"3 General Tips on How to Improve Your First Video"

Hey guys, Jonas here. If you watched last week's video, Rob was giving one of the filmmakers in our little filmmaking community here some advice on how to fix a flickering time-lapse. So this week I want to do something similar.
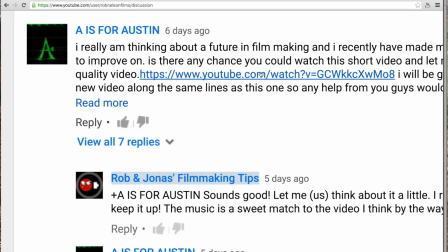We received a message from one of the other young filmmakers in this community asking for comments on his first video.
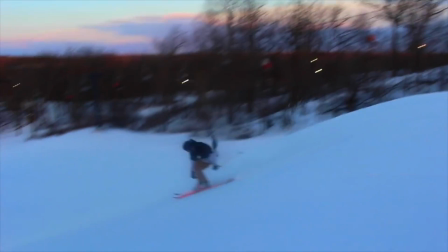This video is basically him out with his friends snowboarding and doing some pretty sweet tricks.
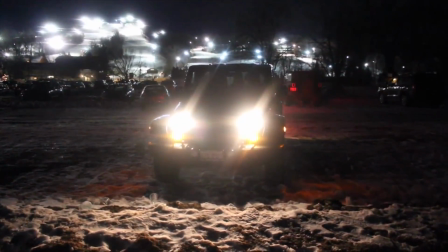And quite honestly, I thought the format of this video is not a whole lot different to a lot of the videos that we make when
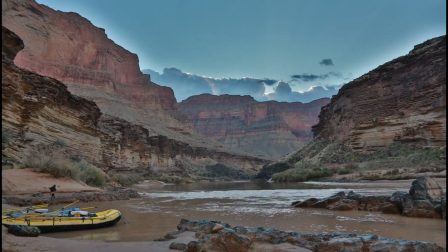we're out documenting trips and being out with friends and just trying to get as much of the action as possible on camera.
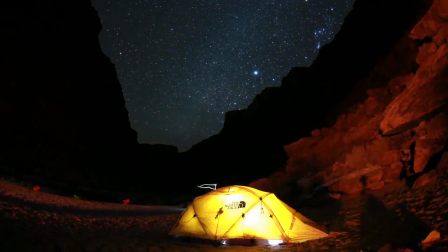So I thought this was a pretty neat chance to give some general comments on how you can,
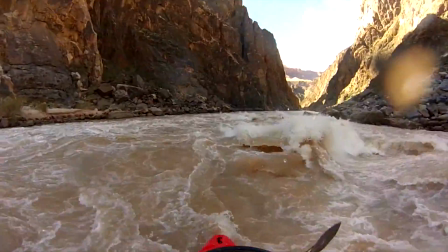take your first video and then just bump up the production value a little bit for your next video. So in this video, I want to give 3 simple and just general tips. First, I want to talk about making sure that each clip counts.
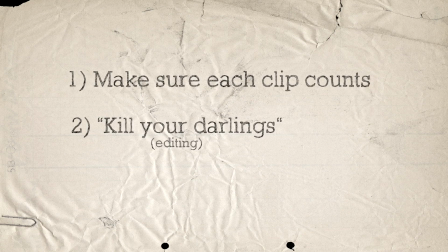And then the expression "kill your darlings." I know it sounds terrible, but it's not as bad as it sounds. And the last thing is assuming everyone helping you is a beginner.
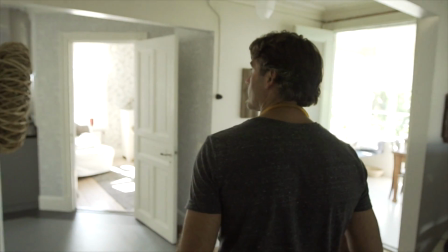With making sure each clip counts, I mean that it's good to have an idea what kind of shot you want to give you good material to work with afterwards. The first and easiest thing is to practice getting stable shots. The tripod is going to be your first friend here. So take a look at the snowboarding video here again.
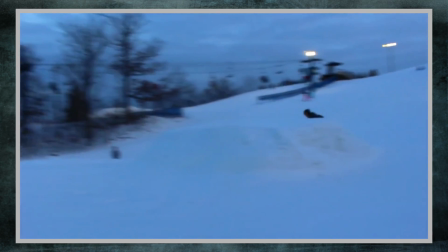So as you can see, the video is shaking a little bit, and after a while it does get a little bit distracting. So using a tripod in this case would probably be pretty beneficial. Alright, so today I brought 4 different types of tripods and I'm going to show you some pros and cons with each. Let's start with the big video tripod that I have. When I'm turning it like this, you see how it's really smooth. It's a fluid head, which makes panning it really smooth and really simple. This tripod is pretty heavy, and especially if you're out snowboarding and you got to carry all your stuff, it does make it a little bit harder to bring. Although when you have it out and you're actually using it, you're definitely going to be happy that you have it. But the weight and the price might not make it ideal to start out with. So I understand that when you get into filmmaking, you're probably going to end up getting one of these smaller tripods as your first tripod. Problem with these tripods though is that if you're panning with it like this, it's not very smooth. It's actually pretty crappy. So what I like to do instead, especially if you have things moving fast like a snowboarder, is to just extend one leg like so and use this thing as a monopod.
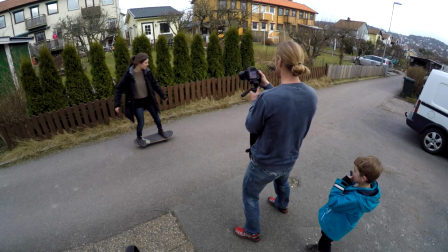So you just plant that one leg on the ground, and then you can use it to swivel around,
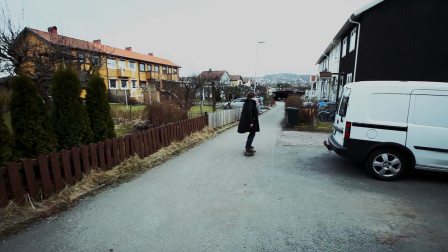and the shots will look a lot more stable than if you were going all handheld. This here is my miniature tripod, and this is what I bring if I have to cut all weight and just have something at least with me.
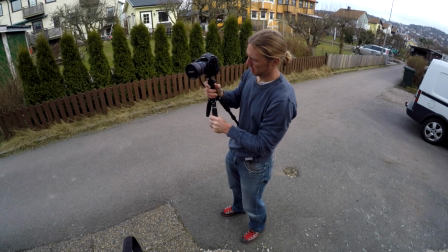I mostly use it for time lapses, but another thing you can do is use it as a counterweight for the camera, which will make your shots look a little bit smoother.
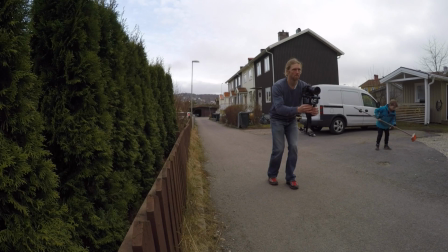But if you want to take it even further without going into really expensive professional gear, then a glide cam or a steady cam of some sort is the way to go. This will give you really smooth shots. It takes out a lot of the vibrations, but it does take a lot of practice and it does cost some money. I'm going to hold on to this last frame here because in a way it leads me into my next tip, the phrase "killing your darlings." So I'm editing up this piece right now, and if you take a close look at this clip, you can probably tell that I am slightly out of focus. And this relates well to the "killing your darlings" term. I know it's a terrible phrase, but it basically means that we build up an emotional attachment to part of our work.
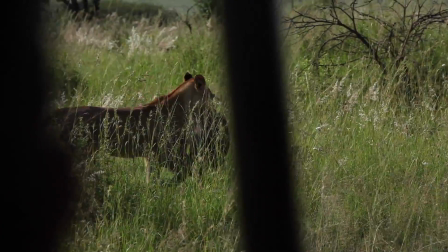So let's say you were a photographer or videographer, you probably had some really special moments out there shooting video or taking pictures,
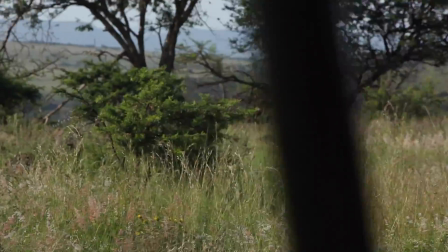but they might not work well with the story that you're trying to tell. So killing your darlings basically means that we got to be really selective and picky when we pick out the shots that we put in our final video. Making sure that they work well with the story and making sure that they make sense to the viewer.